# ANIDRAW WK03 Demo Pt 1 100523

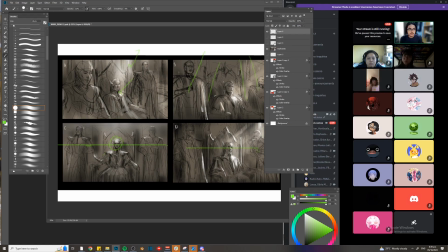This one's the same also, but for each of these four shots, they represent for the camera angles represent a different mood. So usually when you have something that's looking down, it represents a more intimidating shot.
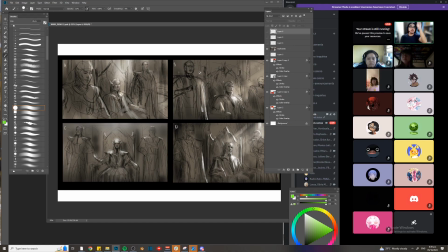Okay, feels like you're looking above or looking up from a deity or a goddess, right? This one, um, this one, this one is a different feel.
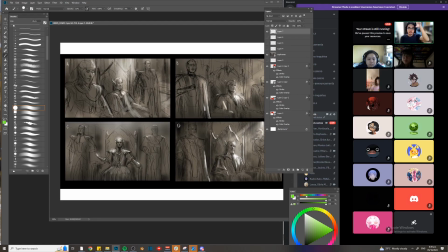I don't know how to explain it, but this one I wanted this angle to be higher up so I can use this as a foreground for depth at the back. This one is a bit more formal, right? So the perspective is like this.
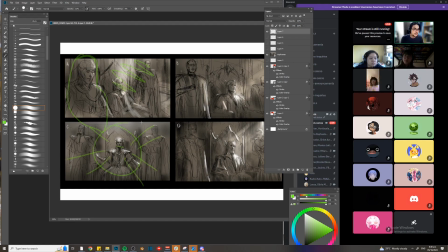So the perspective that you choose again dictates the mood of the piece. So this one is more relaxed. Okay, now for us, yes, we have four shots, right?
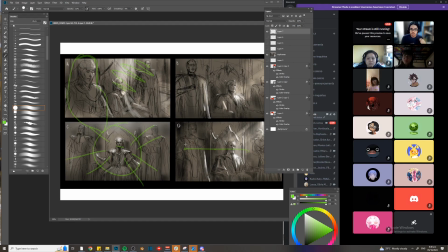But for us, I will set the angle to something more consistent for all of us. I can't ask you guys na iba baba, iba pataas yung angle.
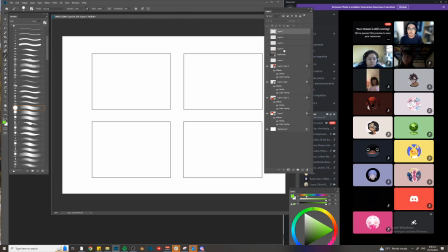We're gonna make it a bit more, let's say, perspective. Let's say this is the midpoint, right? The horizon line, it's gonna be a bit higher up. Kasi the purpose of our design here is to explore the space. So I can't have you guys do a shot like this.
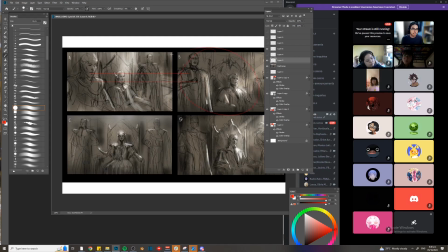Okay? Okay? So this one, you can't really explore the layout if it's like this. Kapag pag tingnan niyo yung camera sa baba, okay?
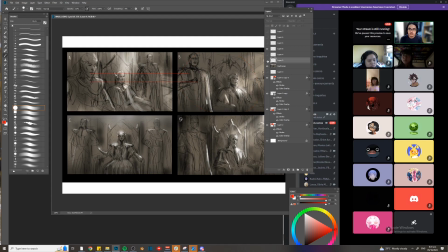It's hard to see the space. So we want the shot to be higher up.
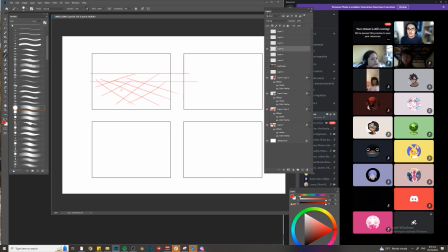So yung perspective na ganyan. And another thing, it's gonna be in 2-point perspective. Okay? So later I will show you more what do we call this?
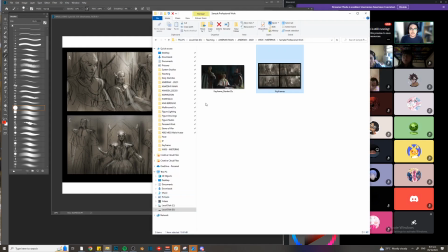More samples. Okay, so eventually it's gonna be like this, the final shot.
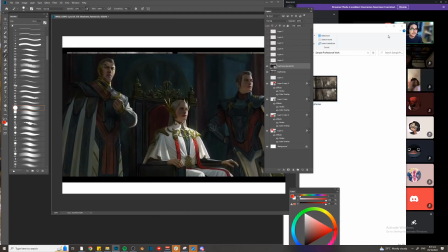Kung magpipili kayo ng isa, and then you're gonna finalize it like this.
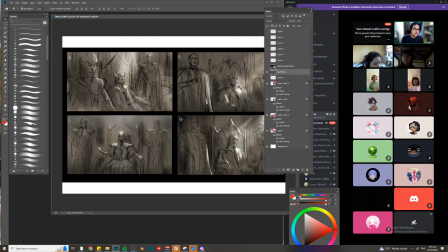Kumbaga, here you will explore a lot of things about the positions of your elements. Now I'm talking about here characters, but this concept still applies to backgrounds, to any other element in your composition. Because these are just design pieces.
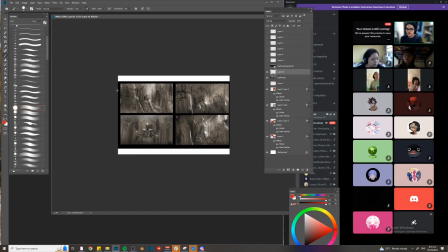These are just, okay, if you zoom out, you can just see, okay, that these are just shapes that I'm designing. So that's the thing here about thumbnailing.
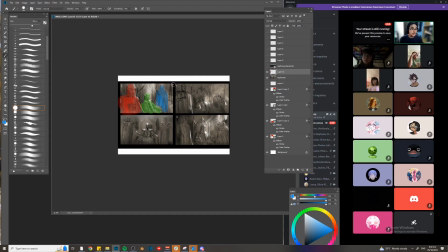Okay, you're not just dealing with drawings, you're also dealing with shapes, designing shapes. Now if I zoom out, again, you can see here, right, different shapes, different sizes.
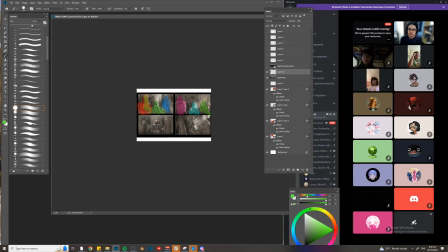Then you can see here, guys, if I add a shape here, you see here a triangle.
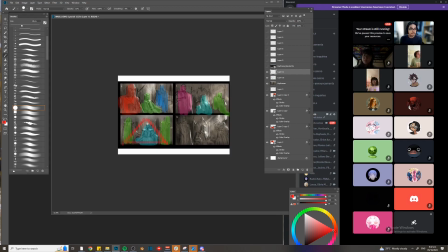Okay, so these are subliminal shapes that binds my thumbnail to to have it to give it a good design.
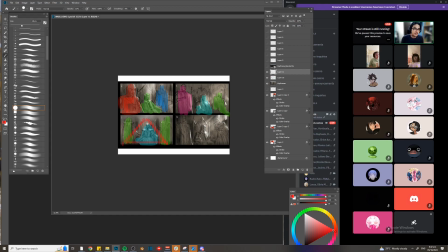Okay, hindi lang siya sa technical ability of drawing, let's say, a head. Diba? It's all about yung the interactions of the shapes. So for example here, you have the shape like this, and then you have the shape of the queen like this, then
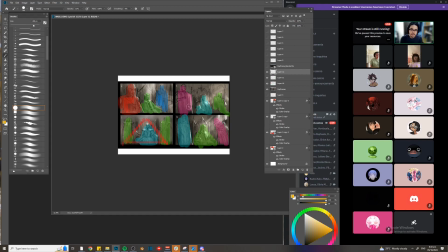you have this, and then if I put an arrow here, you can see here there's a movement. Okay, so there's a lot of things going on when it comes to thumbnailing. You will be exploring composition.